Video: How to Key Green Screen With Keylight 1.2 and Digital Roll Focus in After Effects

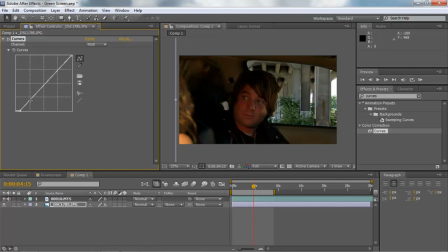497s
We have a kind of a darker tone, so it's more set towards the evening. I'm going to go ahead and bring down our whites a little too. Make this more of an intimate setting for their nice little makeout session. Let's see here.
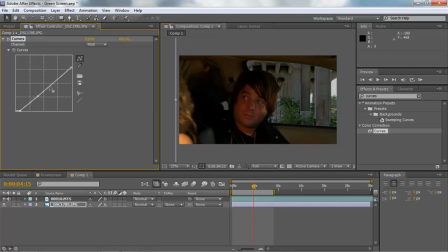515s
Bring that down. And bring this curvature level up a bit. And bring that down a tad. That looks pretty good, alright. We'll bring that down too.
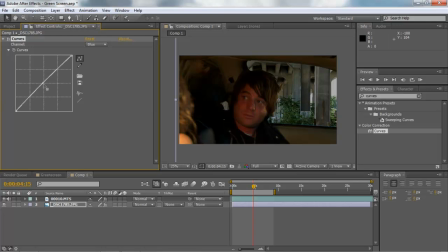532s
And we're also going to change that blue layer, because since we've changed our layer in our foreground, we're going to change the blue layer in the background to kind of match this setting here. Now, this is still looking pretty good.
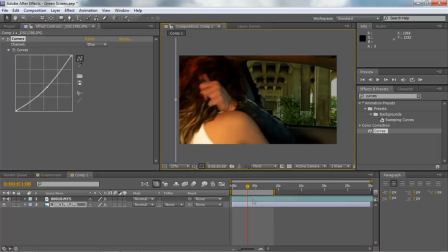552s
Go ahead and turn this down so we can kind of preview it real quick. Now this is a nice little tool. A lot of times whenever you're working on computers that don't have a lot of memory, that aren't able to process all these effects in real time,
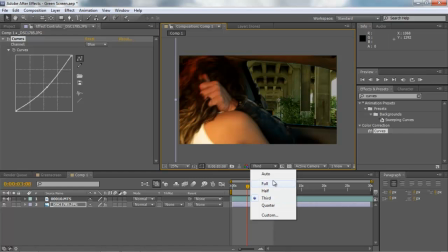568s
you're going to want to put it down from full to third or even a quarter. A lot of the times when I do a lot of compositing, I'll composite it in full and then play it back in a quarter or third.
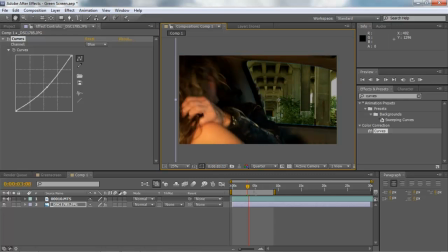577s
But I'm going to go ahead and press it to a quarter to kind of see how this looks real quick, so I can see the blending layers. Now you see this blue here? This is what I'm talking about whenever you're using these little effects here.
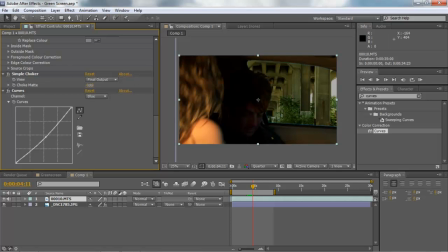593s
The simple choker is definitely going to help with that. Just go ahead and choke that out a little bit. There we go. Now that got rid of that blue layer there. Let's kind of look around. Looking a lot better. Can't even really notice it's a green screen anymore.
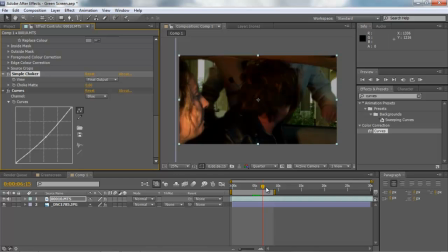611s
He comes around. Yeah. It's looking real good. Real good there. Okay. Now, one other thing, or a couple more things that I do like to do with my After Effects
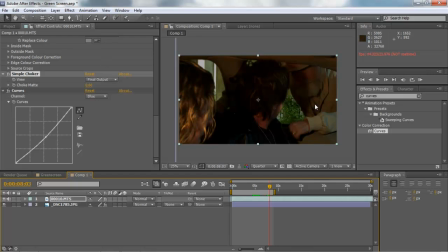631s
green screen things is it's what's called a roll focus. Now, most of the times in these background layers, they're not going to be completely in focus.
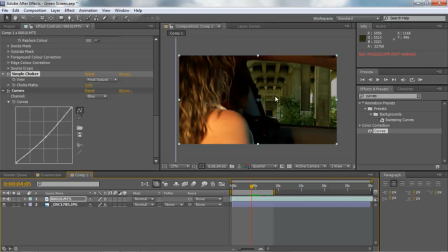640s
Now, to help bring your main characters out whenever you're messing around with a green screen, you want to kind of blur that background layer out. Some people use Gaussian blur, but I'm going to go ahead and use the lens blur effect.
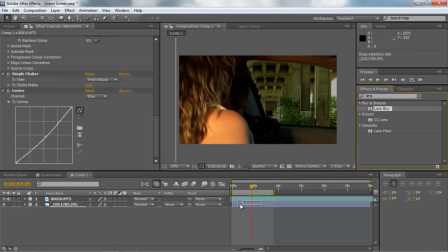655s
Now, the lens blur effect definitely gives you that real 35 millimeter kind of toning.
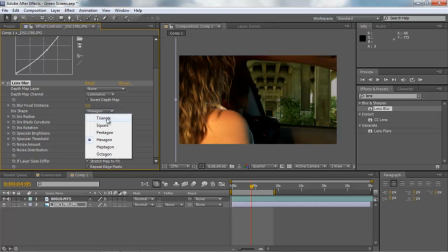663s
Now, you have your iris shape at a hexagon, heptagon. I always use octagon. It gives usually the best results. It really depends on what kind of look you're going for. But I like the octagon, but feel free to mess around with those settings.
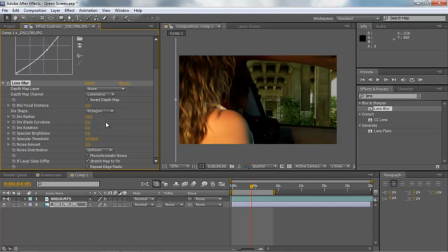678s
Now, I'm going to go ahead and mess around with my iris blade curvature. And that's going to blur this out quite a bit. Oh, wait. Nope, wrong one. Iris radius. There we go. The radius is going to help me out here.
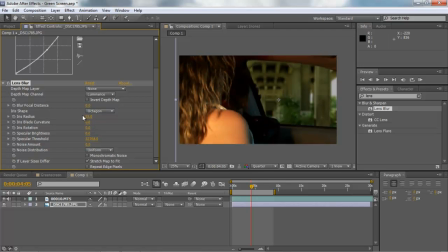699s
That's a little too much. I'm going to go ahead and that looks pretty good.
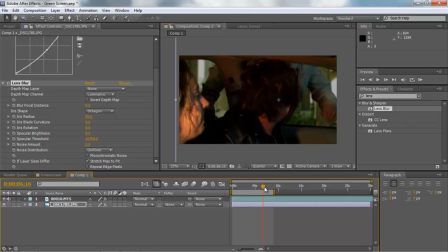707s
I kind of like the way that looks. Yeah, it looks real good.
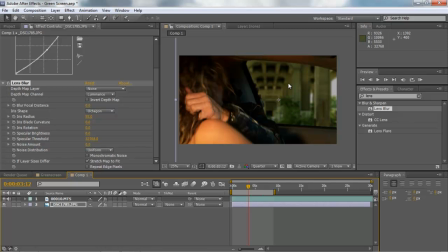713s
All right, but whenever you blur out this background layer, you got to remember you also have this foreground layer that should be a little bit blurred out too.
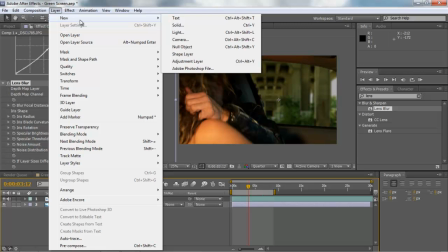722s
Now, in order to get that, I'm going to go up to my layers panel, go to new. I'm going to create a new adjustment layer.
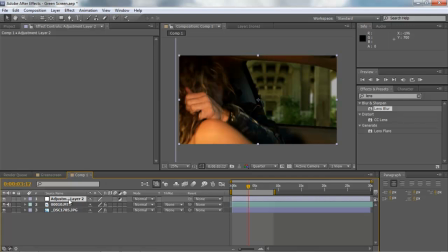729s
Now, the adjustment layer is going to affect all of these layers that are underneath the adjustment layer. So whenever you do one effect, it's going to adjust it all completely. So what we're going to do is we're going to go up here to our matte tool.